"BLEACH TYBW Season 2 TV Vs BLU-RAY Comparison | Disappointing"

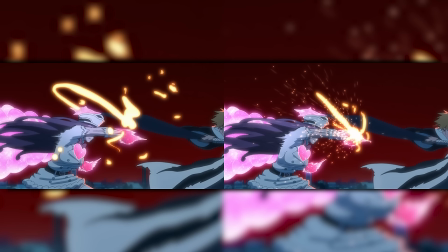731s
impact and you can see it as well as ichigo versus mininus here with the spark effects added which again doesn't look like a complete microsoft paint paintbrush and then just squiggled everywhere so there's actually a bit of depth going on here and i quite like that and again in this shot as well
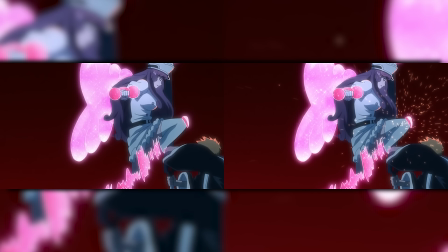748s
like added little particle effects are quite nice as well and ichigo is getting a full a full panty view we love to see it for some
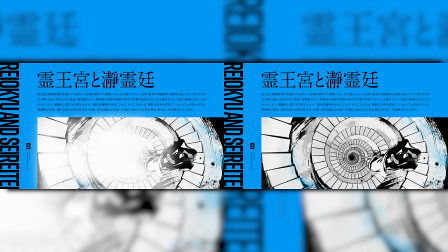754s
reason there's a big bright light in this title card don't know why it got removed that's pretty cool and of course one of the you know i'm
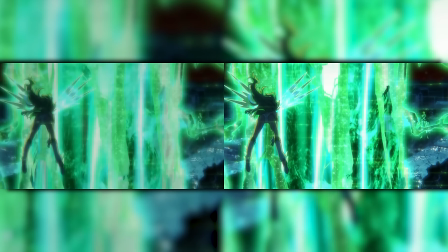761s
a male you know i'm a lad just like the rest of you are but to be able to see ichigo in the back and not so much interference of just blurred green light there's actually detail in the blu-ray you can see there's this detail this is one of the things that annoyed
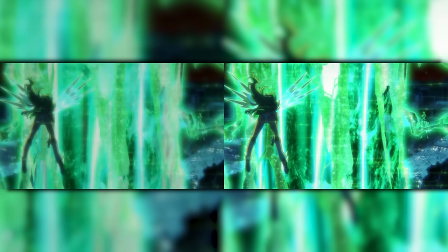778s
me about the tv version is that where's all these like little sparkling and all these like textured wobbly effects in in the lightning i can actually see it now and and you can see this really obnoxious like white light towards the i want to say the the the right of like the lightning
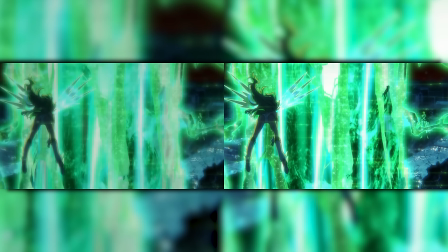796s
like i can actually see like the different dark greens and light greens and and sometimes there's like this obnoxious white light it's got to be dimming surely but we get to see candace's ass and we get to see the detail of the ripples of those shorts and thank you thank you piero thank
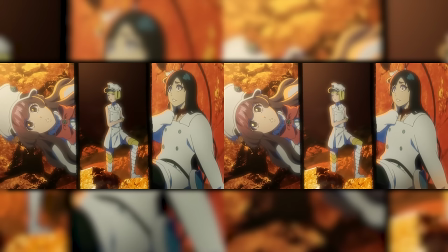812s
you fixing that and then of course you can see LaTota's face more cleaned up here but that's the main thing I wanted to talk about for that episode because I will say that I thoroughly enjoyed watching episode 21 more than I did the tv version because it was a bit of a headache
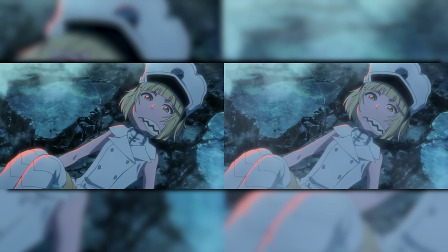828s
like physically on the eyes to watch it induced just color blur to me and it just was not a good episode to experience like the hype was then it was nice to watch when there was no vol standing wings or no like you know massive light attacks but when it got to that
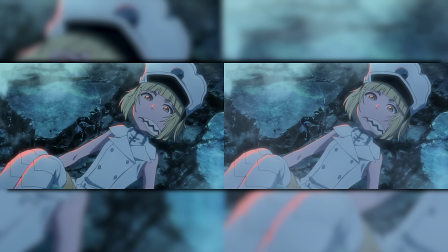845s
part it was just kind of like oh well everything's been masked by blur and now in no particular order i'm just going to go through some of these
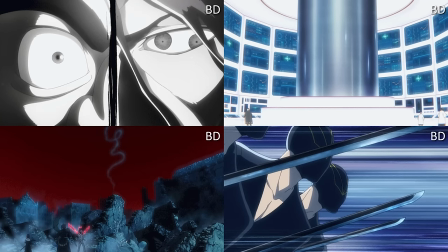852s
screenshots as you can see there's a few of weisel nothing really kicking off here just a few changes with yuha and ichibei's like kind of
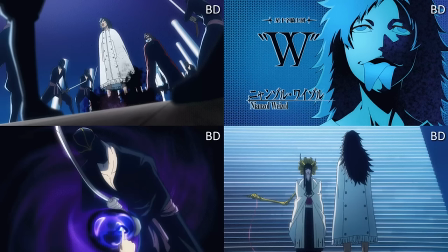859s
like cut screen a little bit of extra detail on like the shadows of of weisel and some very good detail on the rocket going up
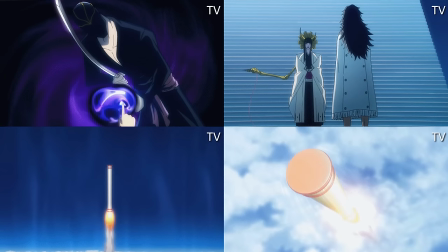868s
it gives a sense of like speed and also air resistance so i quite like
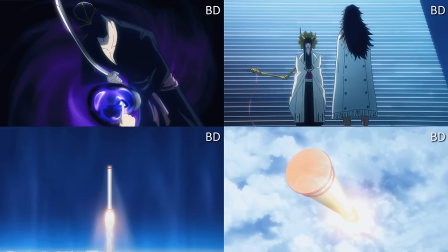873s
that a lot actually it seems minimal to some people i quite appreciate it
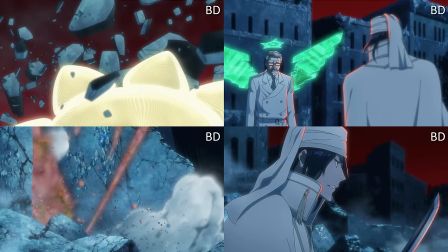878s
a never one with biaki versus robert not really much kicking off here just effects shading increase and also a little bit of detail on shuhei
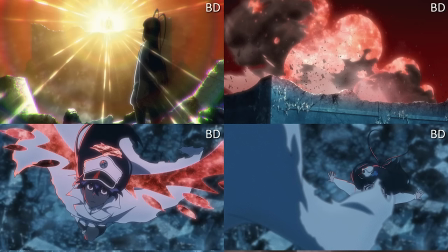886s
sword which is quite nice as well then we got on to giselle bambietta versus mayori again i don't really want to talk about this too much because i'm
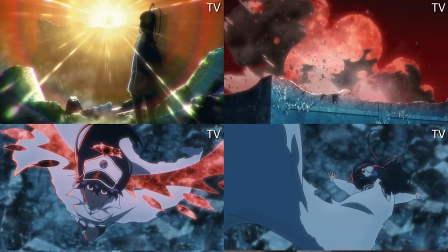895s
just going to complain that they didn't use zombie bambi as vol standing it's just a wasted opportunity i didn't like it i mean everything else pretty
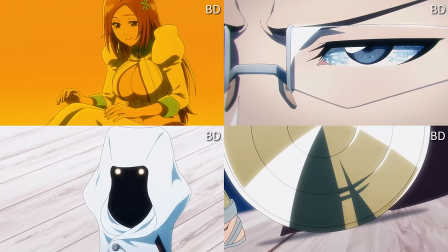903s
bog standard nothing nothing too fantastical here i suppose and then of course a big one too over here is that we've got you know some decent lighting changes as as stated before but or he may had had a glow up surprisingly i think this is next to the hush world
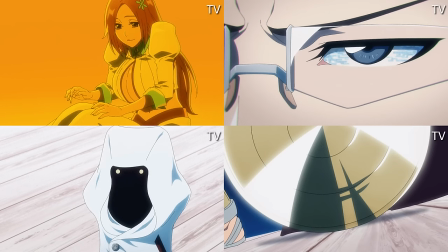919s
one i would say that this is probably the biggest um improvement not that it was bad but it's like when you when you look at it it's like oh okay
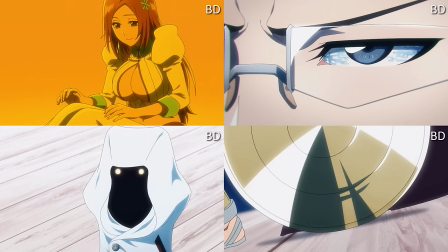926s
yeah they really fixed up on that and uh yeah I would say Orihime definitely had a glow up right here and it looks so much better
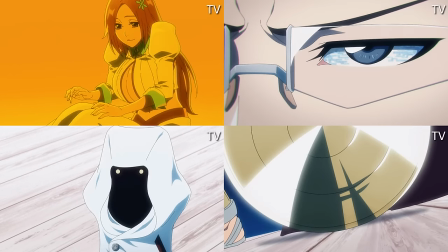934s
not for the horny reasons either then we get on to the last episodes the ones that really matter I suppose you could say to everything that's going
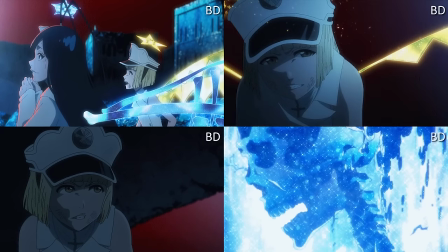941s
on I really do like Latoto's bruise being fixed on her face it wasn't bleeding but more so a bruise and the lighting as well with like Robert getting absolutely diffed in front of her that was good as well like looking at the the color change actually is very noticeable the impact of yuha
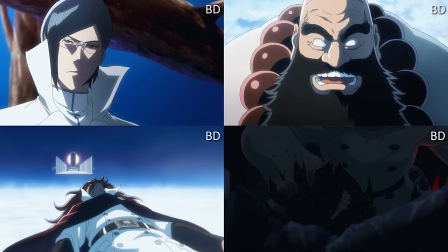957s
getting pushed through the air resistance again always very nice and there's a little correction with iru's top of the head again nothing too special senjumara's umbrella more
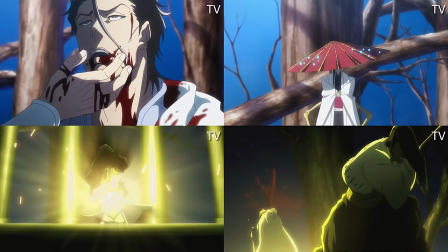966s
detail we get to see some blood removed from asking some like more accuracy
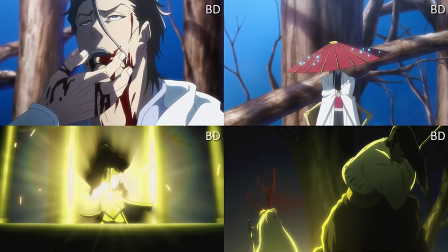971s
as well namaya's what what do you call it like a body warmer